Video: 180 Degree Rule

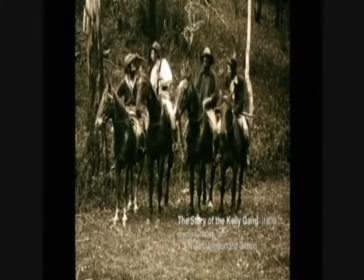0:00 The first feature-length movie ever made, The Story of the Kelly Gang, was filmed in Australia.
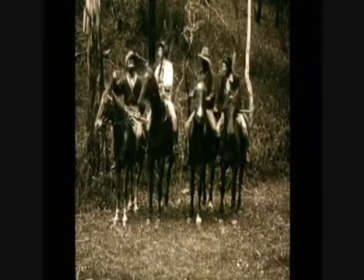0:05 Outdoors, available light, head-on framing.
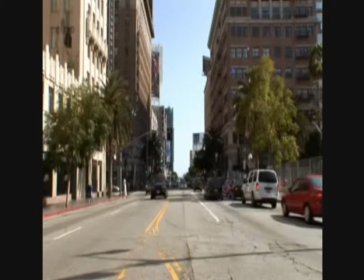0:12 Seven years later, Cecil B. DeMille shot the first Hollywood feature, Here.
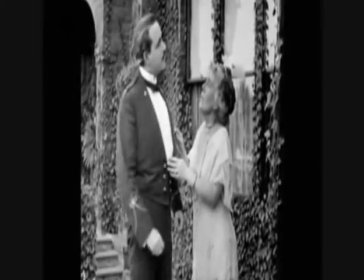0:20 Here it is, The Squaw Man. In it, we can see another crucial element of filmmaking that fell into place in these years.
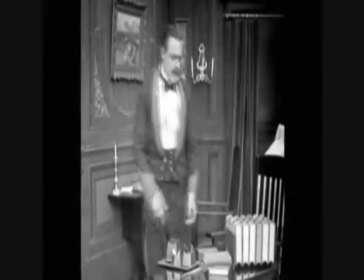0:28 A decent man is trying to decide whether to do a good deed. He looks right through a window and sees a young woman who will benefit from the deed.
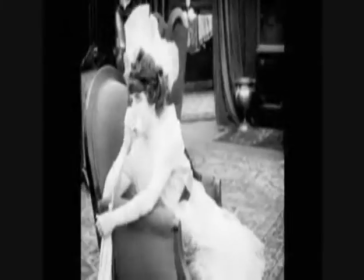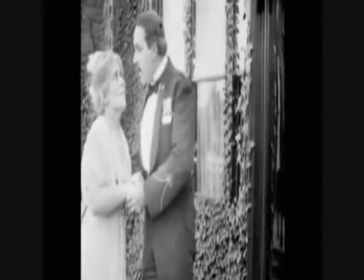0:45 Their eyes meet for a second. He feels her pain and decides to do the good deed.
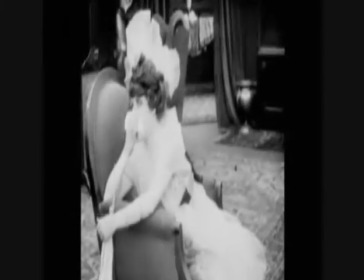0:53 But imagine if DeMille and his camera person had lifted their camera from here, brought it round to the far side of this room and filmed the young woman from over there.
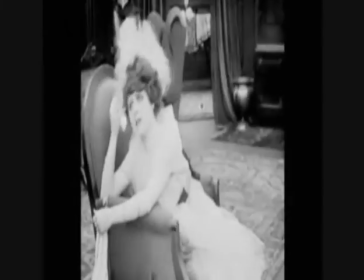1:05 The shot of her would have looked something like this,
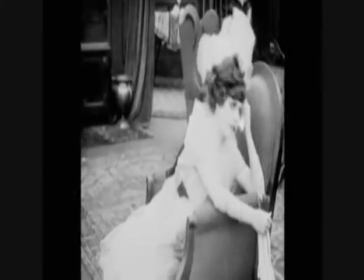1:10 as if she was looking away from the man rather than towards him. And the scene wouldn't have had the same power.
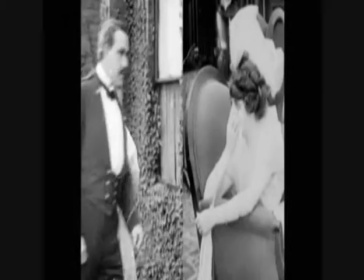1:18 It's because their eyes match across the cut, him looking right, her looking left, that they connect emotionally.
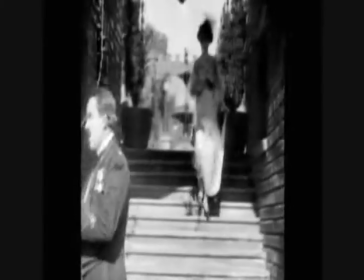1:28 Filmmakers in these years were discovering that to make it look like people in different shots
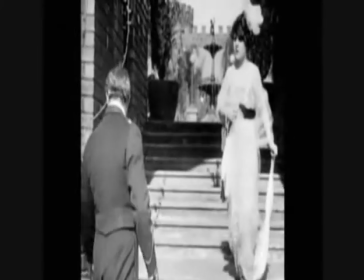1:32 were looking at each other or that armies were marching towards each other,
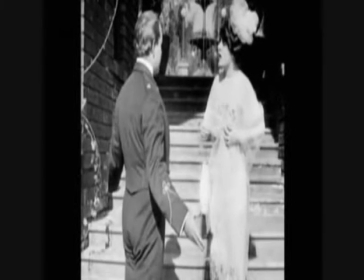1:38 The camera had to stay on the same side of an invisible 180 degree line drawn between the two people looking at or talking to each other
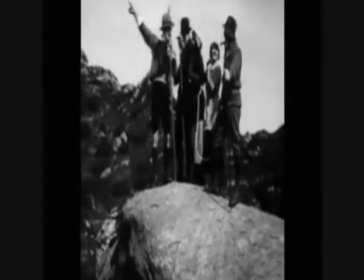1:50 Because this rule was new, filmmakers in the late 1910s sometimes broke it by mistake
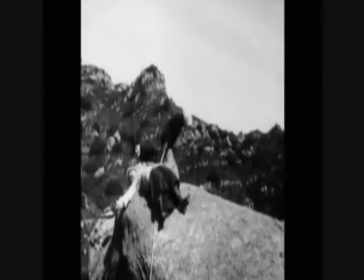1:57 Later in The Scoreman, DeMille made such a mistake A man's dangling from a cliff, he's looking right, the cliff is on the right
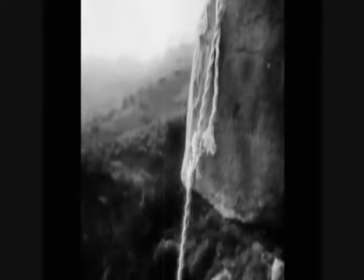2:07 But then DeMille goes to the bottom of the cliff to show the man's fall.
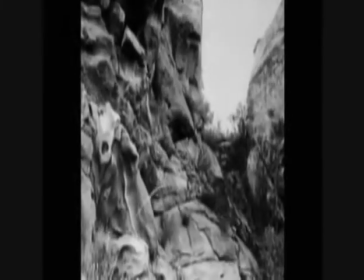2:14 But he films from the wrong side of the man, so it looks like the cliff has switched to the left of the screen.
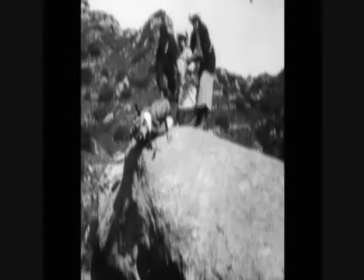2:20 The shot would have been more spatially clear if it was like this.
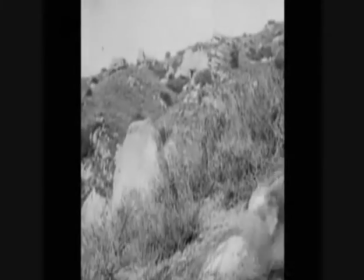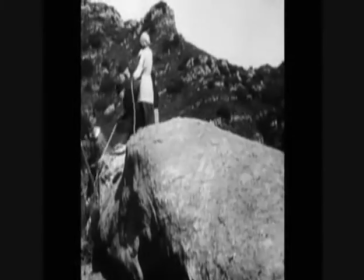2:30 And to make matters worse, his friends come to the rescue, leaving screen left,
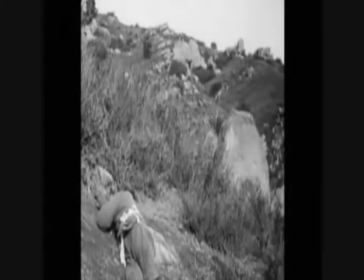2:35 but entering the next shot, screen right, as if they've taken a detour to the pub.
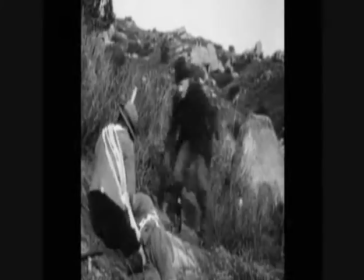2:42 Once this discovery was made, it was used throughout mainstream cinema.
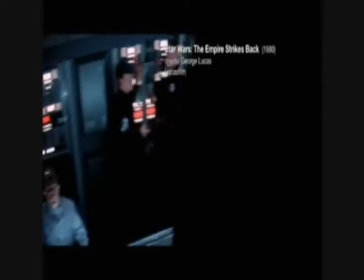2:47 This scene from The Empire Strikes Back, an old-style movie made 60 years later, shows how enduring the discovery was.
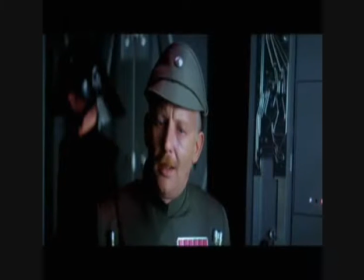2:56 Darth Vader is on the left of screen, looking right. His underling, to whom he's speaking, is in a separate shot, looking left.
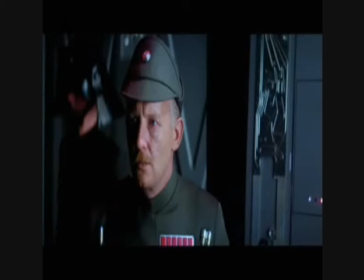3:04 Because of the 180-degree rule, we completely believe that they're looking at each other.